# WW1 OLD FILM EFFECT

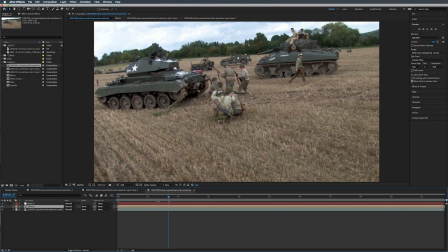0:05 Hey everybody, and welcome to another aesthetic imaging video tutorial. Today we're going to be taking some modern day footage and we're going to be doing this to it.
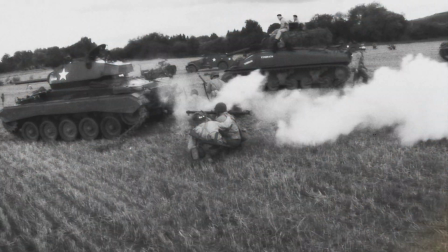0:17 So we're going to be taking this footage and turning it into old World War I footage.
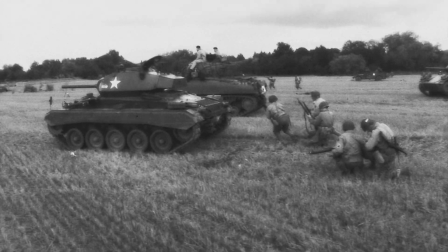0:23 An approximation of it, at least.
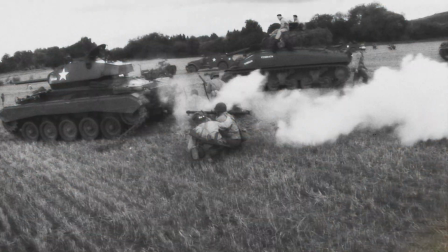0:27 Now, it helps to have footage that kind of fits within this area.
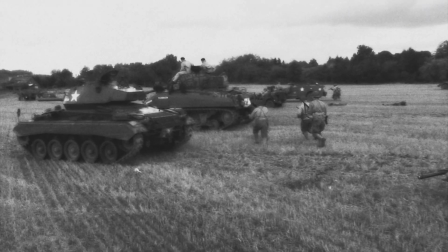0:35 And I would say that this is footage that I purchased from Pond 5.
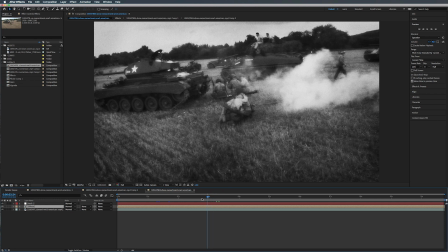0:41 It's of a World War II reenactment. And yeah, I know that's different than World War I, but the same techniques kind of apply.
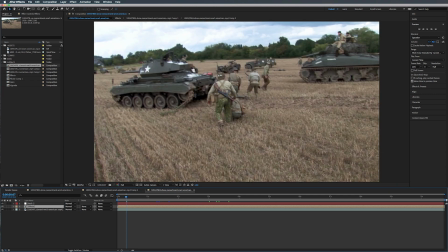0:49 But what I want to point out here, so everybody's looking pretty legit. They got their tanks and their guns, but what is going on with this guy right here?
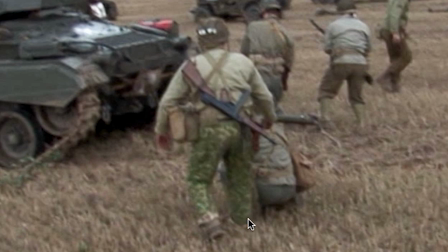0:58 What is this? What happened here? But then you got this bright green camo pajama pants, basically.
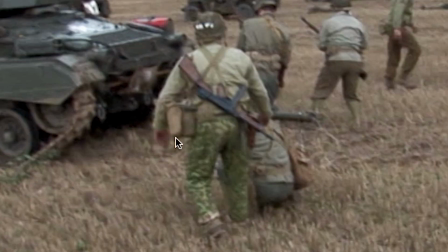1:10 I just want to know what happened in this situation where he had all of his gear except for his pants.
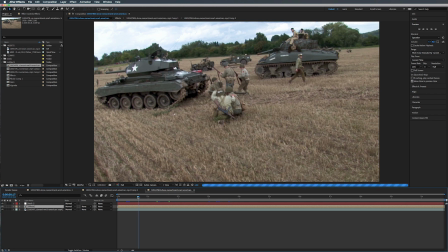1:18 All right, so like I said, what we're going to be doing is turning this modern day footage into what would be an approximation of
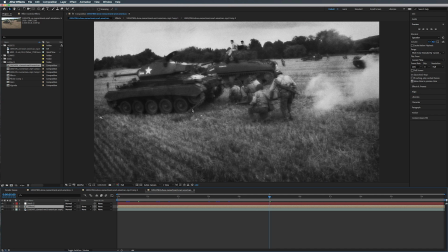1:26 extremely old footage, kind of like a reverse Peter Jackson. Now, for those who don't know what I'm talking about, Peter Jackson is a director. He's the guy that did Lord of the Rings. A couple of years ago, maybe last year, he made a documentary called They Shall Never Grow Old.
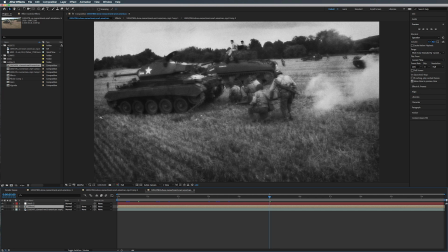1:45 And it's a documentary about World War I. And there's a behind the scenes, I think BBC. I'll find it and leave a link in the description. You can watch it. What this documentary did is it took old footage that looked like this
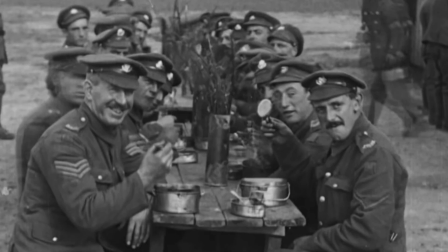2:00 and they colorized it and made it look
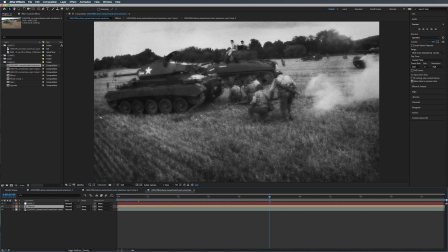2:06 pretty modern. So how I came up with this technique with all these different effects that we're putting on here is I actually just reverse engineered the things that they discussed, and I also kind of paid attention to
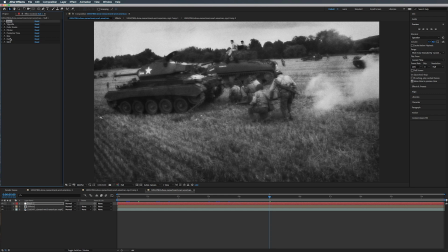2:22 what makes old footage look like old footage and the fundamentals of it and the kind of elements that cause it to look the way it does.
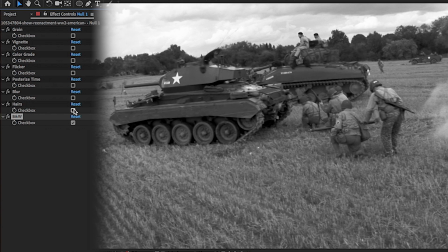2:31 And each one of these is a representation of old footage and an element of old footage. So we have our black and white, we have our hairs, and then we have a blur, which that effect right there
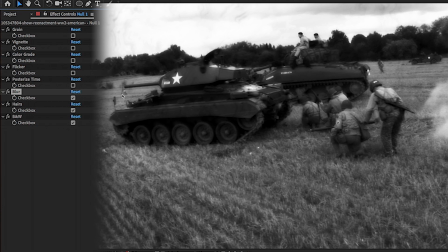2:46 really brings it in for old footage. Because when there's a lot of high contrast areas, there's a fuzziness that always seems to appear on the film.
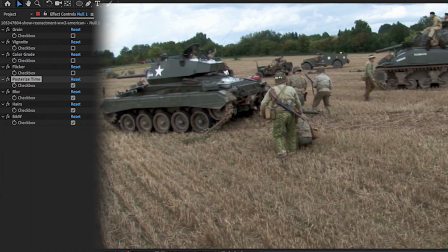2:56 So we got a posterize time, and this is going to play it back at a certain frame rate that is different to what the footage was shot in.
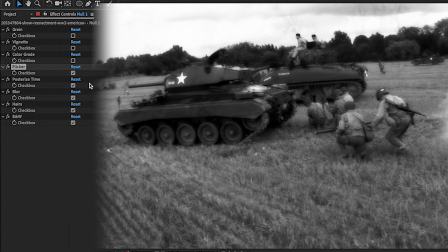3:04 And we're going to add a flicker. You can see that turning on and off.
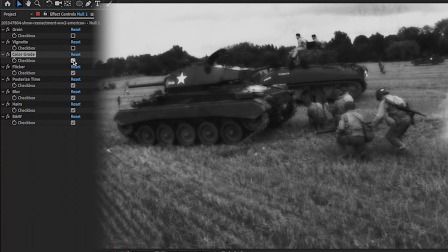3:09 And we're going to add a color grade, which kind of brings it into the dynamic range that old film had.
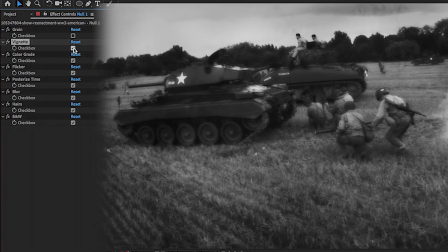3:18 And of course, we're going to add a vignette. And we're going to add some grain.
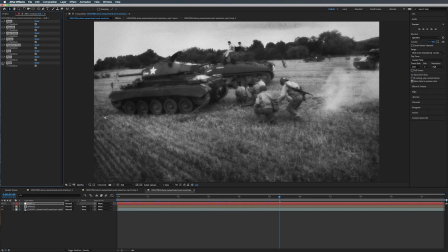3:24 All right, so let's get started on creating this effect.
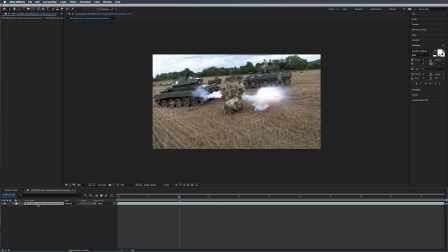3:28 So the first thing we're going to do is we're going to right click on our footage here. All right, let's bring this to 100% or fit up to 100.
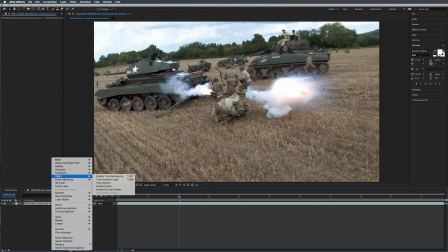3:37 So we're going to right click on our footage here, go up to time, go to enable time remapping.
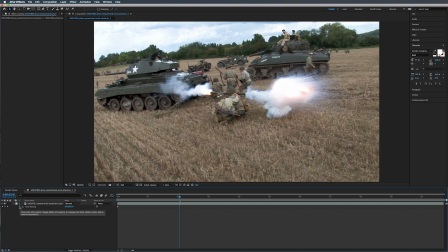3:48 All right, so the only thing we're going to do with this time remap is we're going to alt click on the stopwatch here, and we're going to type in wiggle parentheses 3,
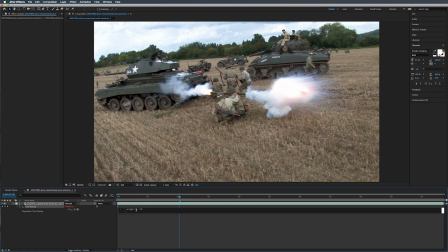4:07 0.05. Now this is going to be the first number right here. There you go.
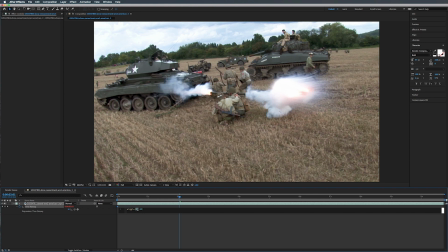4:13 The first number right here, that is the frequency or the amount of times per second. And the last number is the amount. So when we play this back, it's going to be pretty subtle,
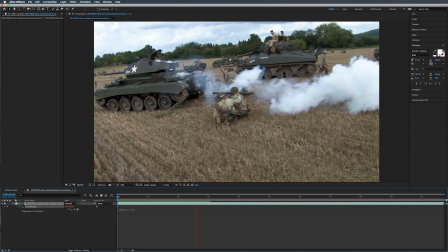4:28 but you can hear it in the audio.
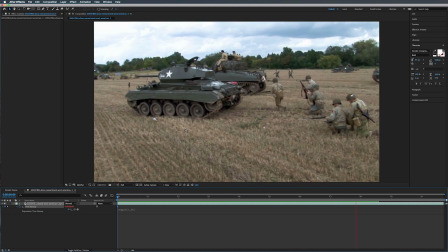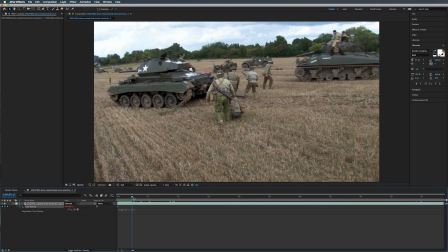4:38 So what it's doing is it's basically, as it's playing back, it's kind of like speeding up and then slowing down and then speeding up, slowing down.
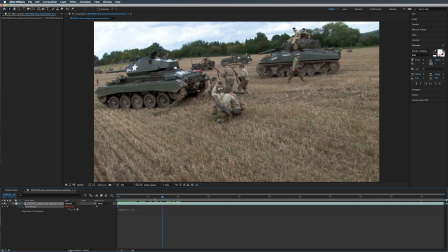4:46 It's a variable frame rate.
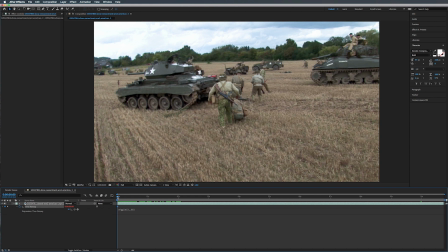4:49 Because in the olden days with cameras, like in World War I setting, they had to be hand cranked. All right, so one thing we're going to do here is we're going to turn off our audio because there was no audio.
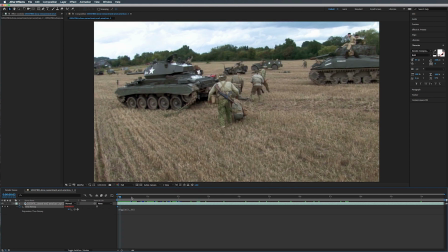5:06 Also, if you leave the audio on, it just sounds weird.
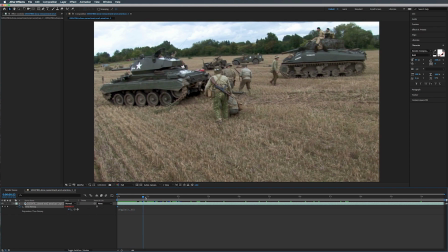5:10 All right, so what this time remapping is doing, again, it's kind of going and then like slowing down, speeding up, slowing down.
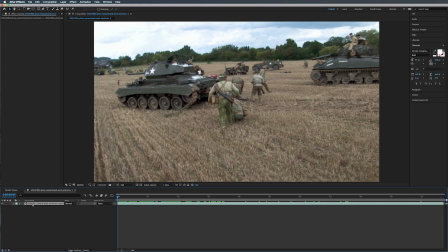5:18 So variable frame rate, got it. Another thing we're going to do is we're going to add a posterized time. So posterized time, oh, not that one. There we go. It's under time, posterized time. And we're going to set this to 20.
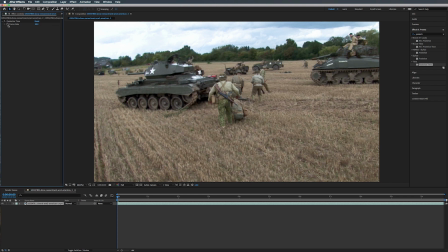5:38 But then we're also going to alt-click on the stopwatch, and we're going to type in another wiggle.
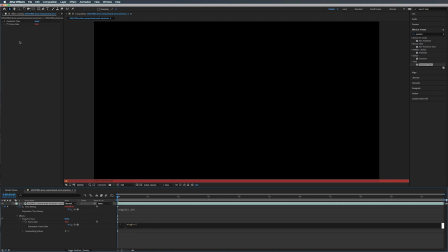5:47 Quiet thunder. And this one we're going to do timing of 1 time per second and 15.
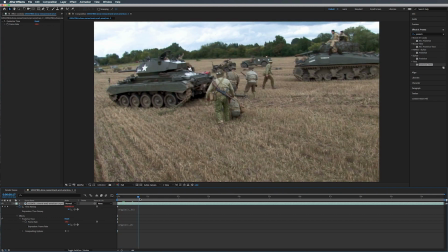5:56 Now on top of the, the time remapping slowing and speeding up, we're also having it play back in a different frame rate.
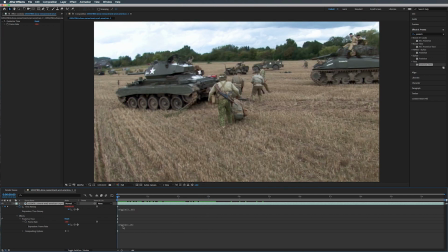6:08 Now this step, play around with these numbers and stuff like that to get the kind of look that you want.
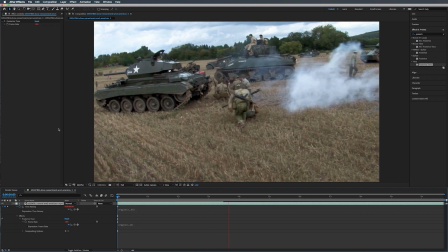6:15 It's kind of finicky, and sometimes it just might not look right at all.
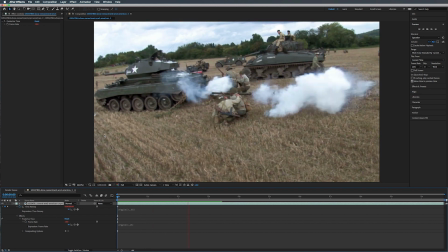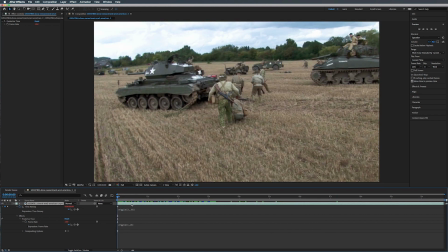6:29 All right, so that's our first step here. And what we're going to do is we're going to take this footage and we're going to hit Shift-Command-C to pre-compose it. And we'll just call this footage. And make sure that Move All Attributes is selected.
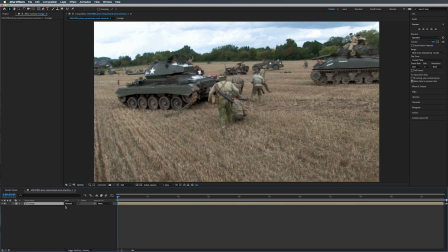6:47 Hit OK, and there you go. Now on top of this, we're going to add a tint. So Effects and Presets, and it's under Color Correction, Tint. We're going to add that.
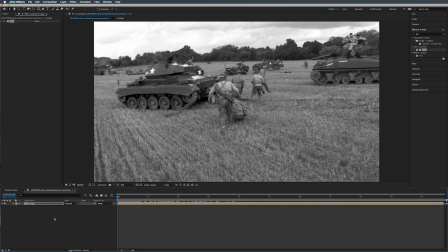6:59 That's all we're doing for that. All right, so now what we're going to do is we're going to right-click down here, go to New Adjustment Layer. And we're going to call this Blur.
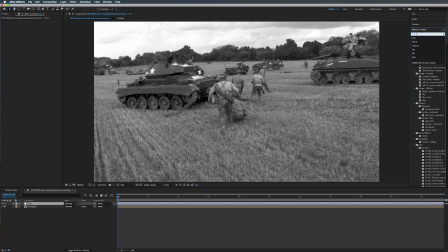7:16 Woohoo! All right, so we're going to type in Fast Box Blur. It's under Blur and Sharpen.
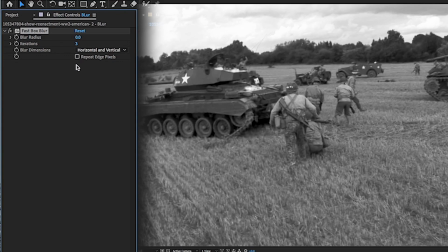7:22 We're going to add that onto our adjustment layer. And we're going to turn on Repeat Edge Pixels. And we're going to set this to 7. And what we're going to do is we're going to go over to the modes here.
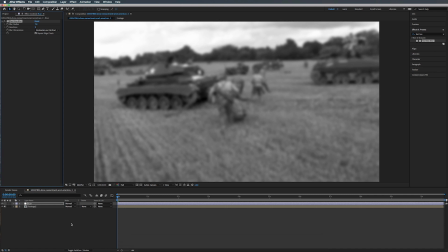7:36 And if you don't see it, you can go to Toggle Switches and Modes.
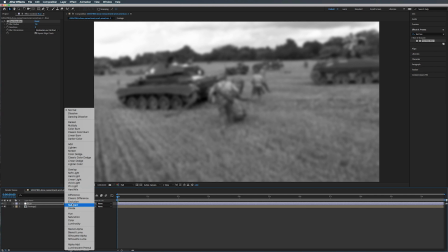7:42 And we're going to set this to Overlay.
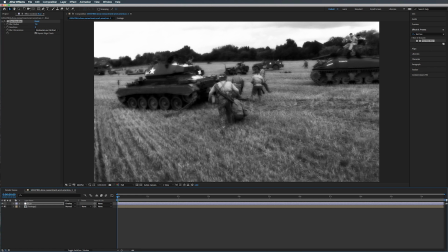7:45 So what this is doing, it's blurring everything, but it's really kind of only showing up in the bright spots and the dark spots. And if you notice on old footage, really dark spots with high contrast, like this area right here, there's always this like fuzziness.
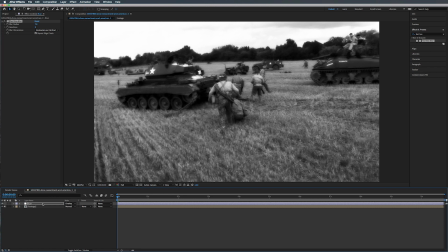8:03 So that's what this accomplishes. So now we're going to actually create a new solid. We're going to call this Blur Matte. Make sure it's the comp size. Hit OK. Doesn't really matter what color you make it.